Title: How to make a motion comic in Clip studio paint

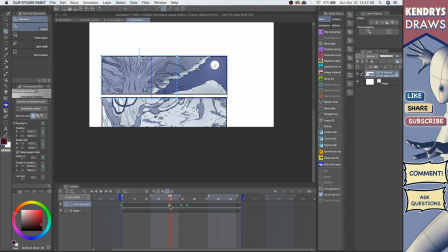So I just kind of, you know, this and this is the same position, so the panel just stay there for a little bit, you know.
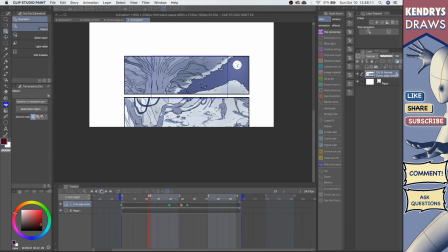So that's what happens, you know, there, just there's a few, and then here,
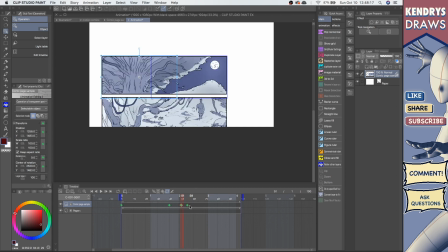and I told it to come from there to here, so you kind of jump like that.
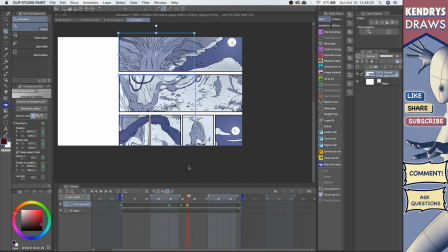I mean, I have other videos with the animation stuff about the keyframes, how it works, so you can see more there. But here, you know, I'm just gonna do it quickly. So the thing is, now I'm gonna go and choose the next position.
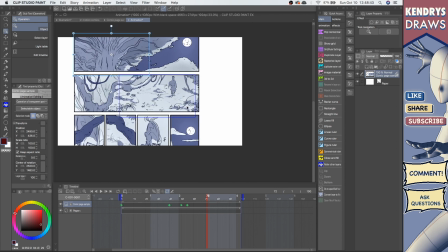I'm gonna go to another pan like that, right?
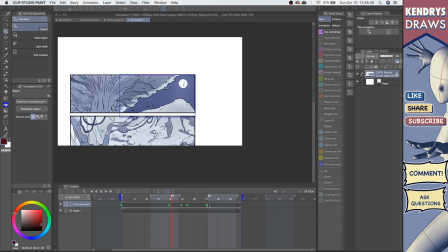Okay, so this is the animation, so you can see how you can transition between panels.
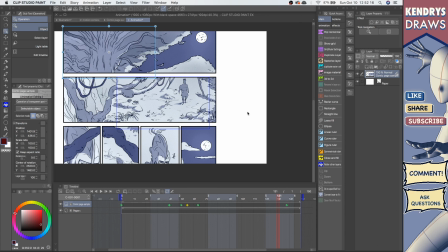Yeah, so that's like, if you want to do like that, that's like the super basic way to do it.
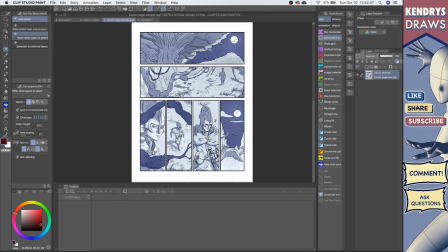Now let's look at another way. Each panel and put in a separate layer. So something I did here, I select all the white, the outside, and then delete it.
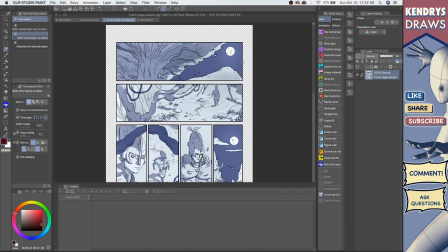So now this is all transparent, and then I'll hide just like each panel.
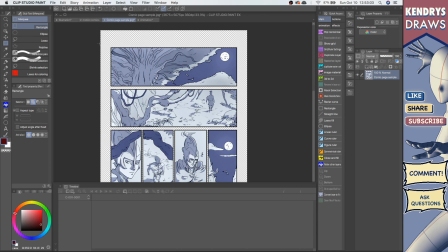But it's, I mean, they're still in the same layer, but I can kind of select, let's say this one,
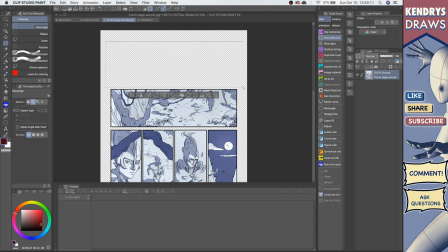and I can say cut and paste, and you know, now I pasted that in a separate layer. So you can continue that with all of them, you know, go for a second one.
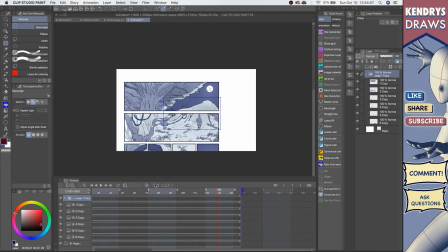I guess you could put in a folder. And I'm gonna go here with the folder selected. You can just click enable keyframes and it enables it for all of them. So let's say I'm gonna move this
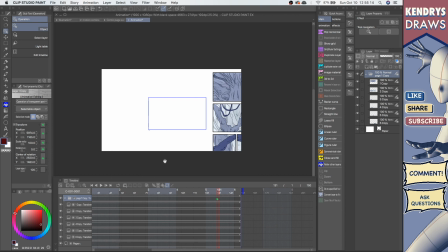off to the side just so I can select them from there. Okay, so now I can have I have all of this.
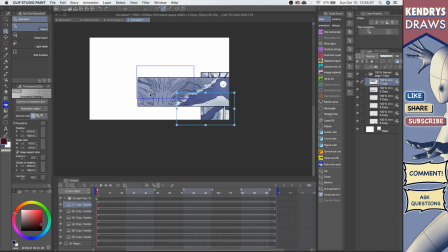I can select them one at a time. You know, say okay here. So I can say okay, starting point is gonna be there.
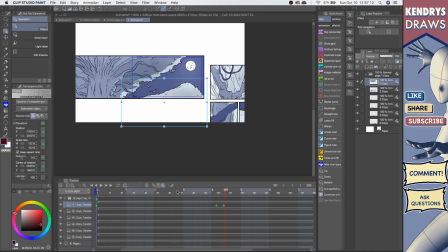Yeah, so let's see. And then I guess a quick transition out.
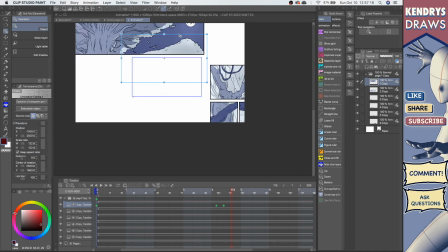I'm just gonna fly out.
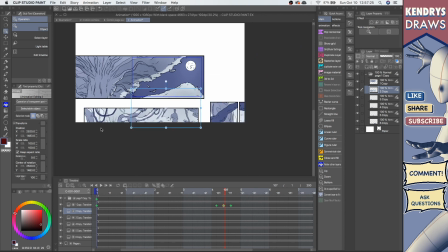Now this one, like, say I wanted to show from the bottom, you know, so I wanted to start here. So this is gonna be down there below the frame.
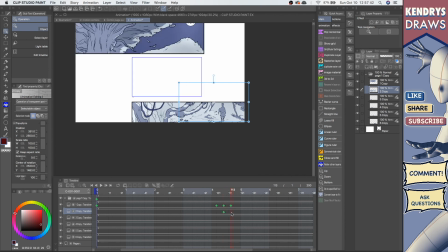So it's starting point, and I wanted to like fly up, you know, it's gonna come in.
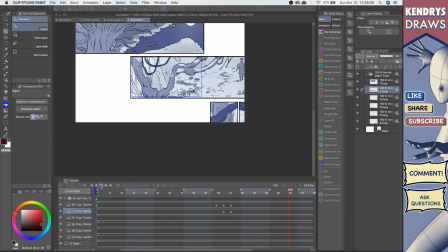You know, so it's padding, and then so it's kind of cool to do that, those transitions, because then it looks a little better.
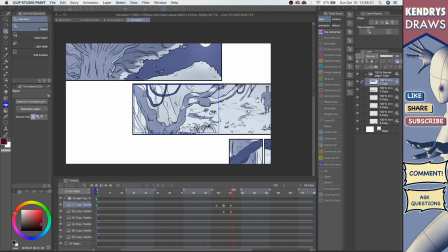When you transition it from the end of one, like, okay, now let's go to the next panel. Yeah, it's cool to do that, like, almost at the same time. The timing is, like,
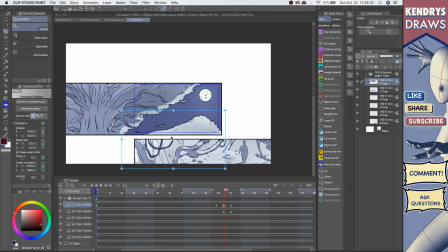the same spot, because, you know, it just looks like they're together, almost, you know.
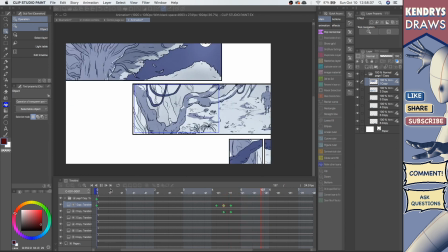Like, oh, you're sliding to the next panel.
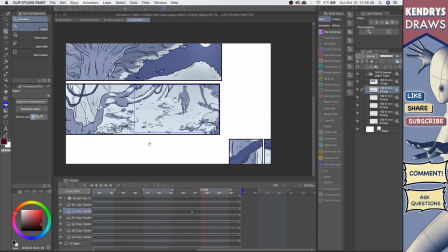It's cool because you can experiment and show things at your own pace, you know, show the story, you know, let's say if you wanted to show it
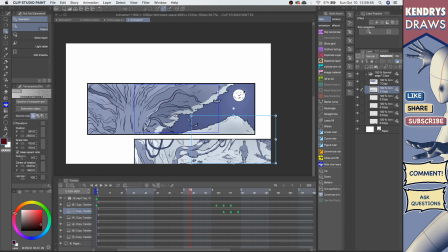from this side instead, like, oh, show the moon first and it's flying to the thing. Like, it's pretty cool because it lets you control how you tell the story with the how people see the panels, pretty much.
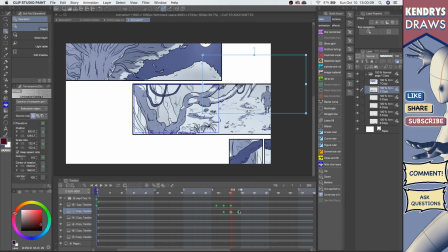Yeah, and then just continue doing the same, you know, now here it ended.
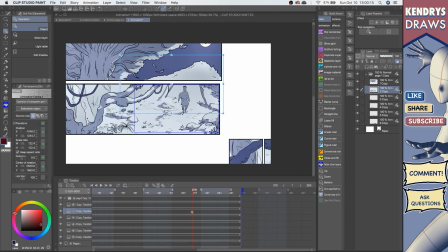I can say okay, panel 3.